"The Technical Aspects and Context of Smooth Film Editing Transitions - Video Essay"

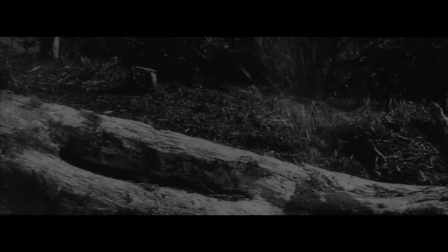They presumably filmed the characters hiding behind the log and the gunfire hitting the log in 2 separate shots so as to protect the actors from injury or something.
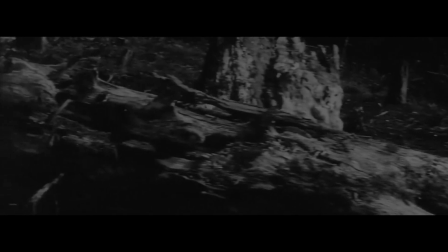They likely tried to make this cut as unnoticeable as possible.
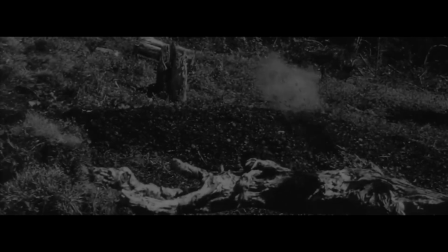The camera was kept in place, so in theory the morph should be invisible, but due to factors like the position of the sun changing and minor camera shaking, we can see the way it was done.
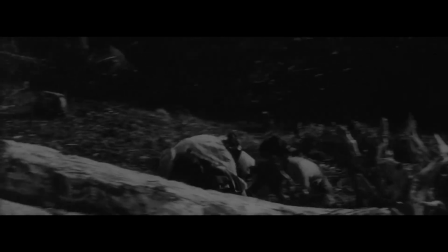Once again, you could ask the average person today how this effect was made, and they would likely answer, again,
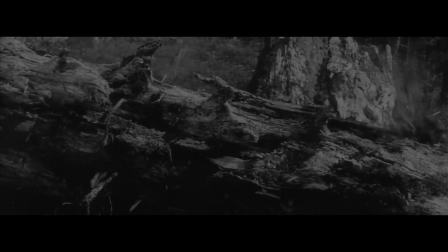by cutting between when they were there and when they weren't there and keeping the camera motionless. But it's also likely that in our modern era of widespread general use of technology,
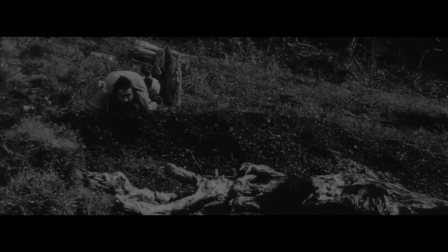we are able to notice and learn how such things are done much more easily than a person watching The Hidden Fortress when it came out.
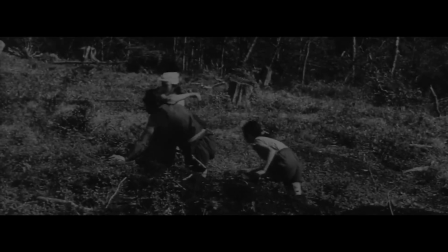It wasn't until the late 2000s that portable cameras and recording devices were owned by practically everyone through their smartphones,
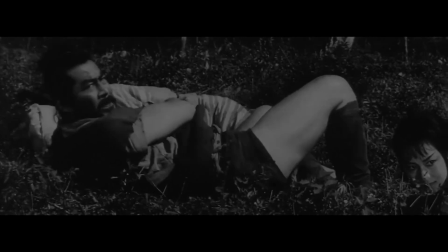so it's likely that the average person viewing this in the 1950s had never operated a camera before.
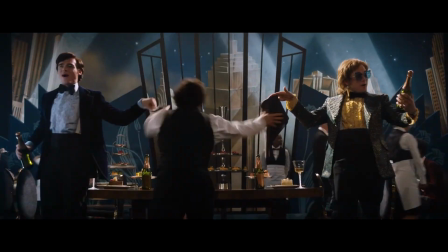This takes me back to that scene from Rocketman, which in my opinion, is an astounding yet subtle use of digital visual effects. The whole musical number is crafted in a way that it looks like Elton John and John Reid are gliding through the locations with ease,
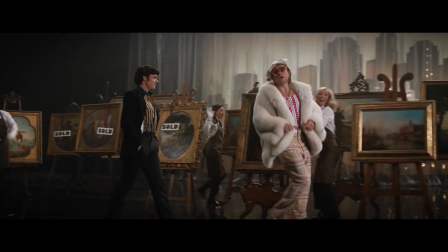effectively condensing a large portion of their lives and representing their descent into a lifestyle of fame and drugs.
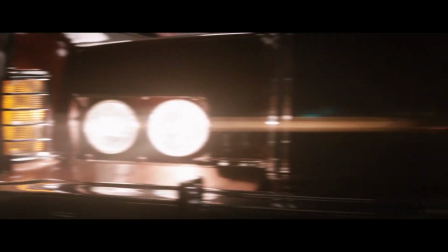There are multiple sections of this scene in which we see the use of these same editing techniques used in films like The Astronomer's Dream.
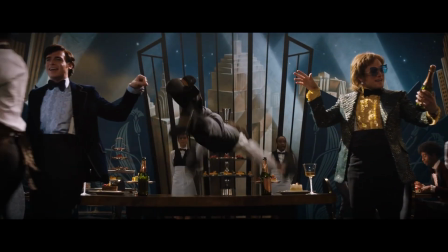This part of the scene, and by extension, the whole musical number,
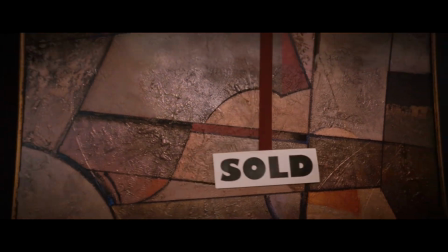uses clever masking techniques to seamlessly combine multiple takes and shots of completely different sets,
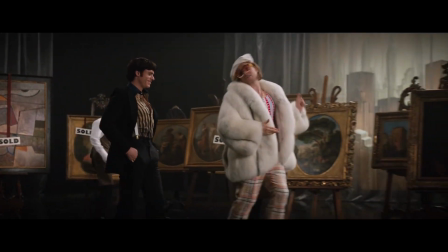costumes, and locations into one artificial yet immersive and consistent long take.
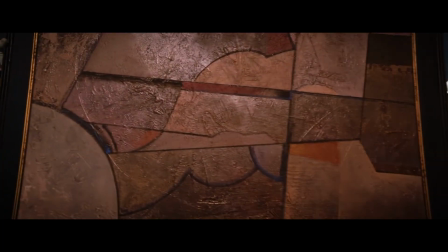When the painting is placed in front of the camera, it's clearly being used as a transition from this dinner table set to this sort of an art gallery location.
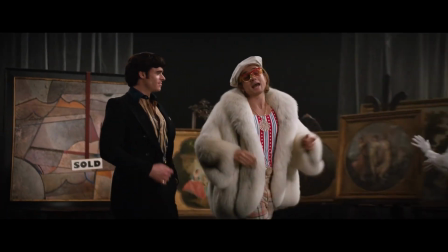The characters are in completely different costumes and it takes place in a completely different location,
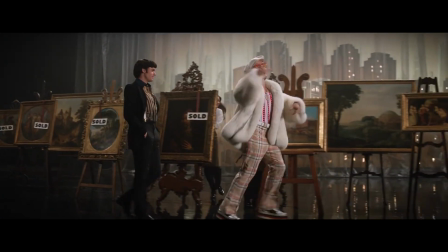so it's obvious that there was more to it than just putting a painting in front of the camera. For my guess,
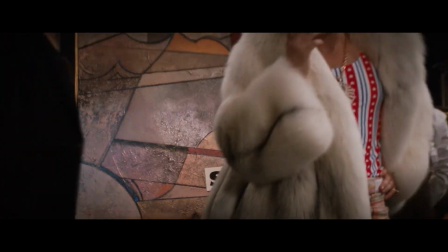the way this transition was created is by masking a still image of the painting onto what was likely a blank frame here.
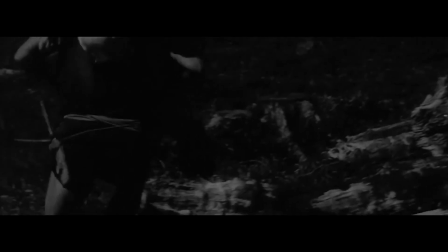The basic premise of creating this effect is structurally the same as the firing squad scene in The Hidden Fortress.
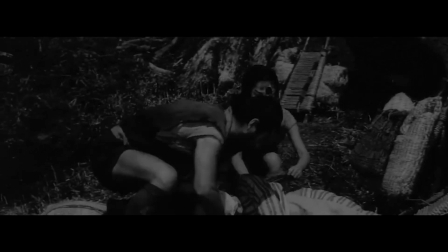However, a technique like the one used for the painting transition was not available to Kurosawa, or maybe just wasn't desired, so the final product is structurally different.
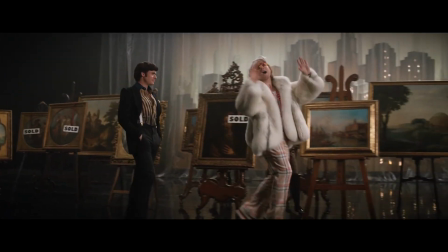The benefits of the digital non-linear editing system of today are exemplified in other sections of this scene as well.
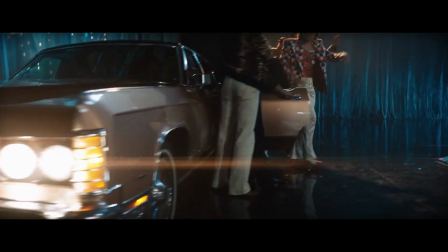Here, when the camera floats by the car lights, another sneaky morph cut is used somewhere in there, as the characters have once again changed costumes within the span of like 2 seconds.
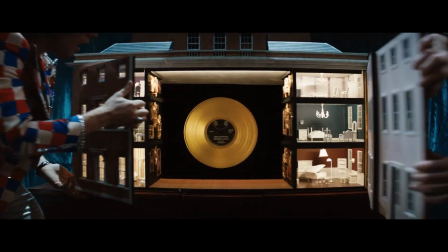Then, for the ending of the musical number in the original theatrical release of the film, the camera zooms in on this model house opening its doors to a record, which is then shown to be hung up on a wall,
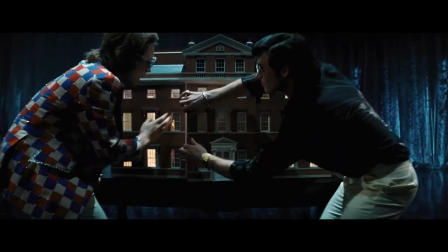leading us to smoothly transition to the next scene of the movie. However, deleted scenes reveal that the Honky Cat sequence was actually cut short,
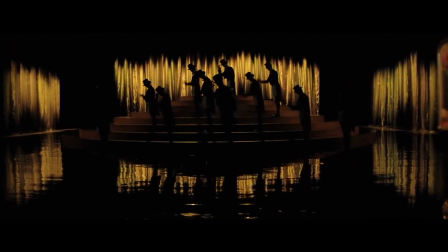and the original transition led us into a new location used for an extravagant finale to the musical number.
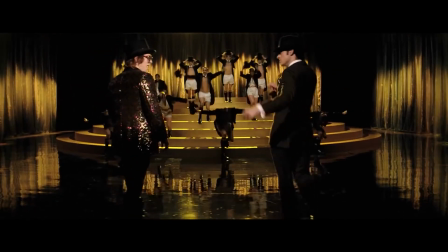The efficiency of non-linear editing is that the director could decide in post on how he wanted the scene to end.
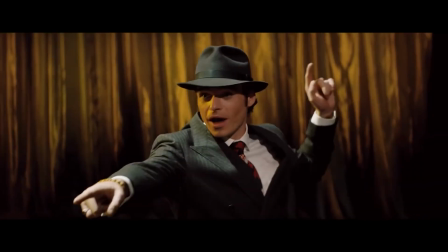There was likely a decision made that the dance sequence finale was too long, so to keep to time constraints, it was cut short and replaced with the theatrical transition without a problem.
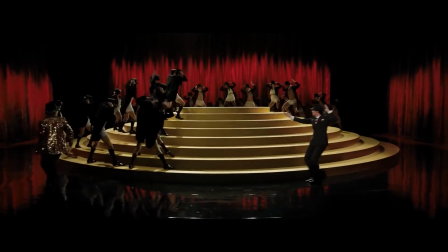Flexibility like this is a godsend for the editors, and it allows the director to experiment a little more when shooting, since they have the reassurance it can be suited to their liking in post.
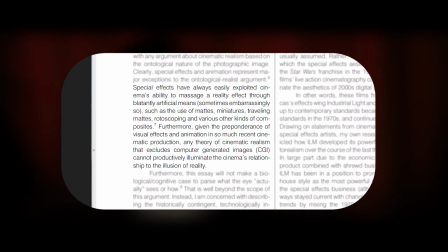Going back to Turnock, she says, "Special effects have always easily exploited cinema's ability to massage a reality effect through blatantly artificial means,
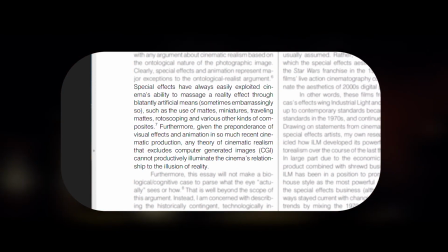sometimes embarrassingly so, such as the use of matte, miniatures, traveling mats, rotoscoping, and various other kinds of composites.
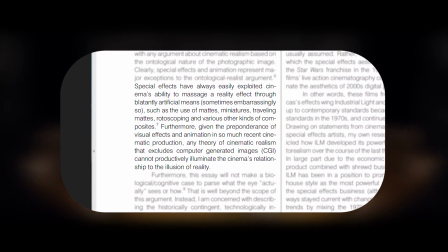Furthermore, given the preponderance of visual effects and animation in so much recent cinematic production,
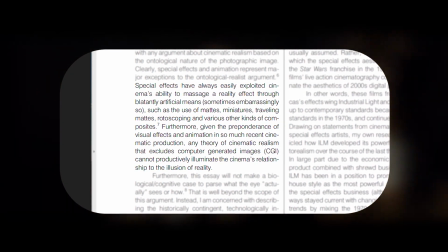any theory of cinematic realism that excludes computer-generated images cannot productively illuminate the cinema's relationship to the illusion of reality."
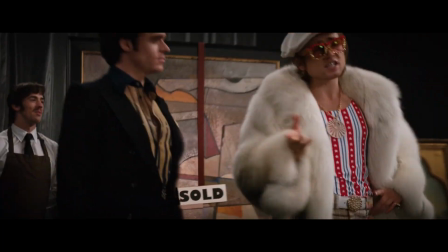It's possible that in many years' time, a scene like this from Rocketman can be dissected and technically understood by an average viewer,
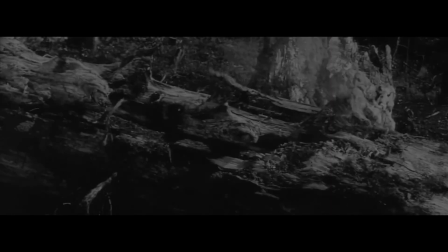much like we look back on a scene like the one from The Hidden Fortress and are able to notice the inconsistencies.
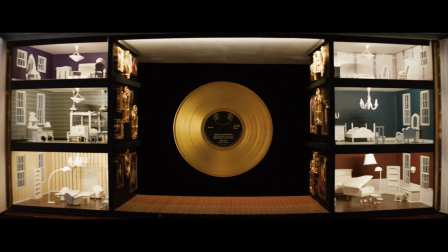But, as it stands, this scene from Rocketman is effectively seamless in terms of special effects integration and flow.
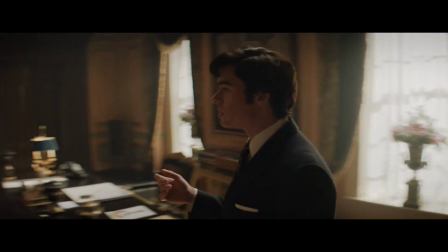A scene like this would have been nigh impossible to get to work as well if it was attempted in the 1950s or before, because this scene is so strongly aided by the non-linear editing workflow,
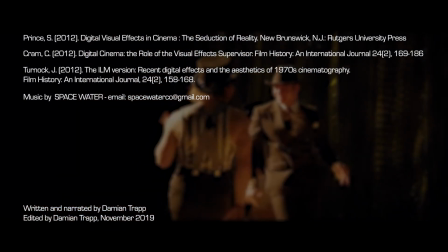produced by the digital age of editing with software on a computer.